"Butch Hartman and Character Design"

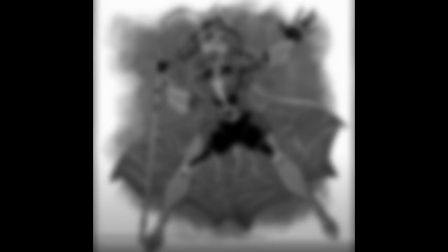If you can't see it, I'll blur the image. Notice how everything just kind of blends into one gray blob? Oh, I'm sorry. Is the amorphous blob Butch likes to put in the background of his images getting in the way?
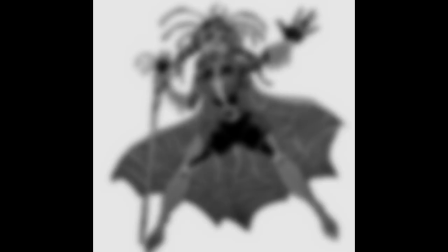Try this one. Again, the only part that doesn't really blend is her crotch, because of the full black fill. I'll be honest, I actually did try to fix her values for about 45 minutes, but I think she's legitimately unfixable.
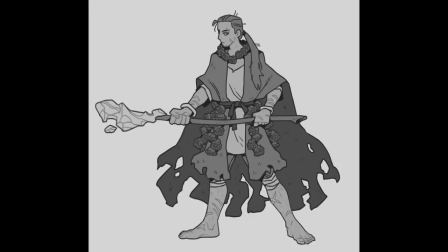In Stove's Flynn redesign, we can see that value is used with intent, and that it draws the eye to points of interest. While the values could have maybe been on a bit wider of a light-to-dark spectrum, the limited values still do their job of leading the eye and establishing visual hierarchy.
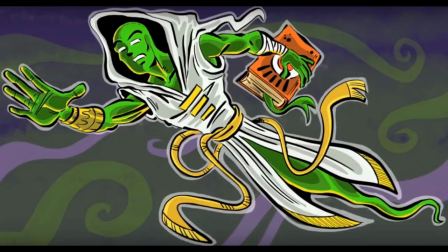Let's look at Sojourn again. Like I mentioned, his design does at least emphasize his head with the darkness of the hood, but if we reduce him to his values, we can see that the white and gold of the rest of the design is so close in value so as to basically become nothing but clutter and useless noise.
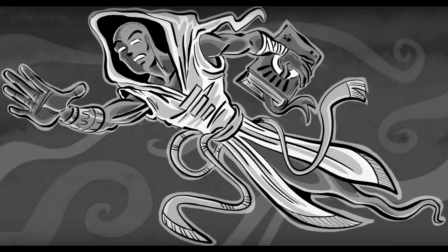Even his skin, without the extremely saturated green color, isn't that far away from his outfit value-wise. Still, we do at least get a clear focal point of the head framed by the hood.
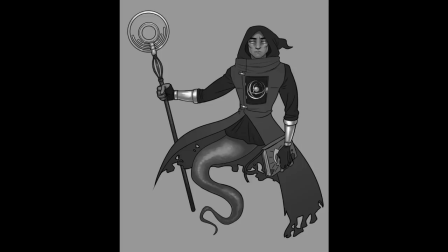In my own redesign of Sojourn, I attempted to use value to emphasize not only the face, but also the armillary sphere inside of the chest, as well as the vambraces on the arms. This, along with the use of an actually thought-out color palette, makes it feel more put together and harmonious.
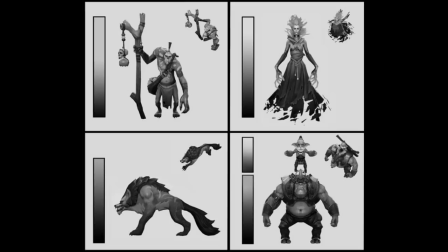To go back to Valve's Dota 2 write-up, I'll pull up an image of some of their designs reduced to their values. According to this write-up, at least for Dota 2, they actually started with values, that's how important they are, and then added color afterwards.
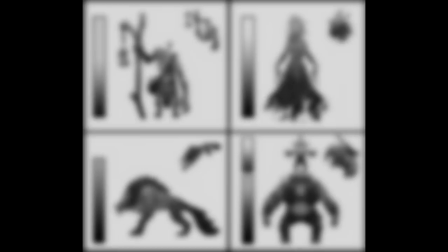It really shows with how incredibly strong the values are at establishing visual hierarchy, even when blurred fairly considerably. Values are so, so, so important to readability in character design and art overall,
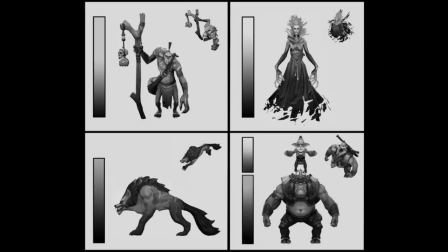and it's legitimately shocking to see how bad Butch is at them. Take a few of his pieces and reduce them to their values.
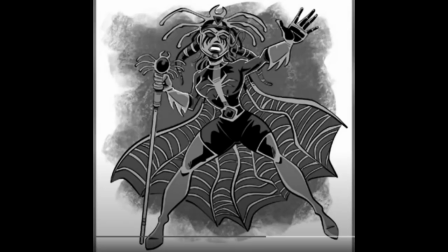When literally everything in the image is such a similar value that you have to physically dig a character out to understand what you're looking at,
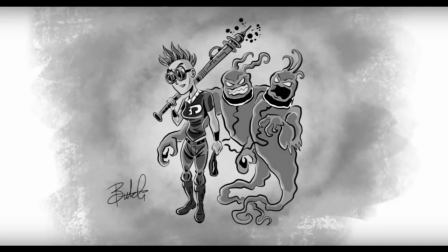that's just extremely mind-bogglingly bad values,
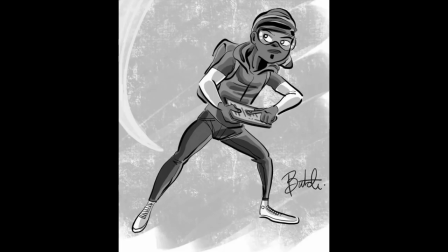especially from someone who is a professional and has been in the industry as long as Butch has.
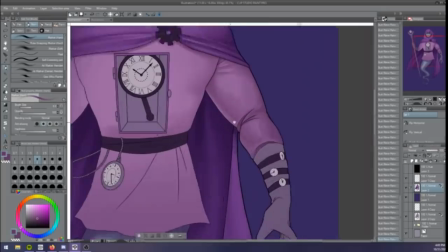There are a few more points that could be made about Butch's character designs, such as his often wonky anatomy,
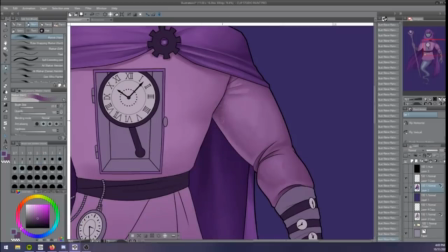his desperate cleaving to the comic book aesthetic and apparent inability to take in any other form of design inspiration,
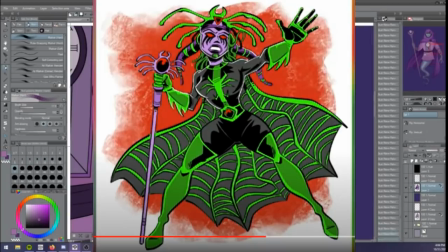or his lack of subtlety or nuance. Because if you don't literally put a spider on her head, and her chest, and her staff, and put spider webs on her cape, how will people know she's supposed to evoke a spider?
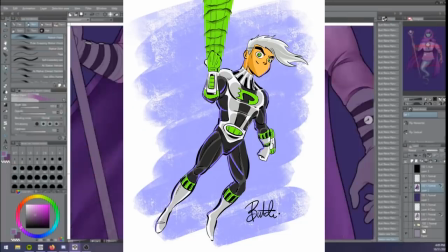How will people know that Danny's family and friends support him if they don't literally plaster his logo all over their bodies.
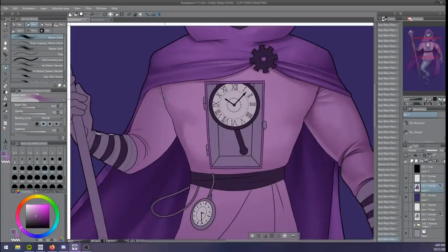But suffice it to say that it's legitimately baffling how bad Butch is at character design, given his experience and time in the industry.
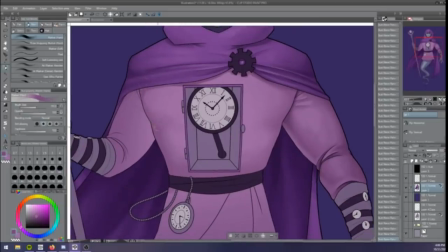So that's all I have to say at the moment about Butch's character designs.
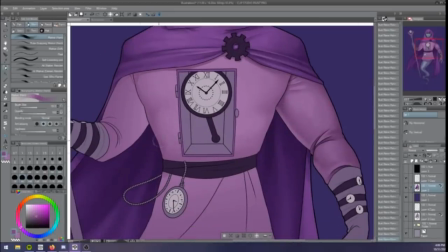There's probably a lot more that I could say and will want to say in the future, but for now I'll leave it at this.
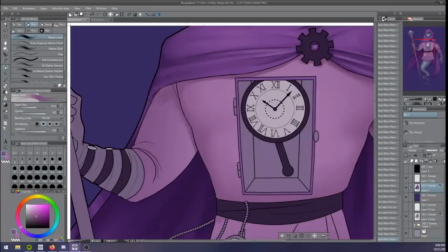I'll also leave you with some reminders to please check out The Stove is on Fire on Tumblr,
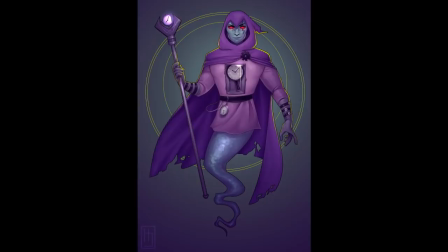as well as Valve's absolutely amazing Dota 2 write-up if you'd like to learn more about what makes really effective character design. Thanks for watching!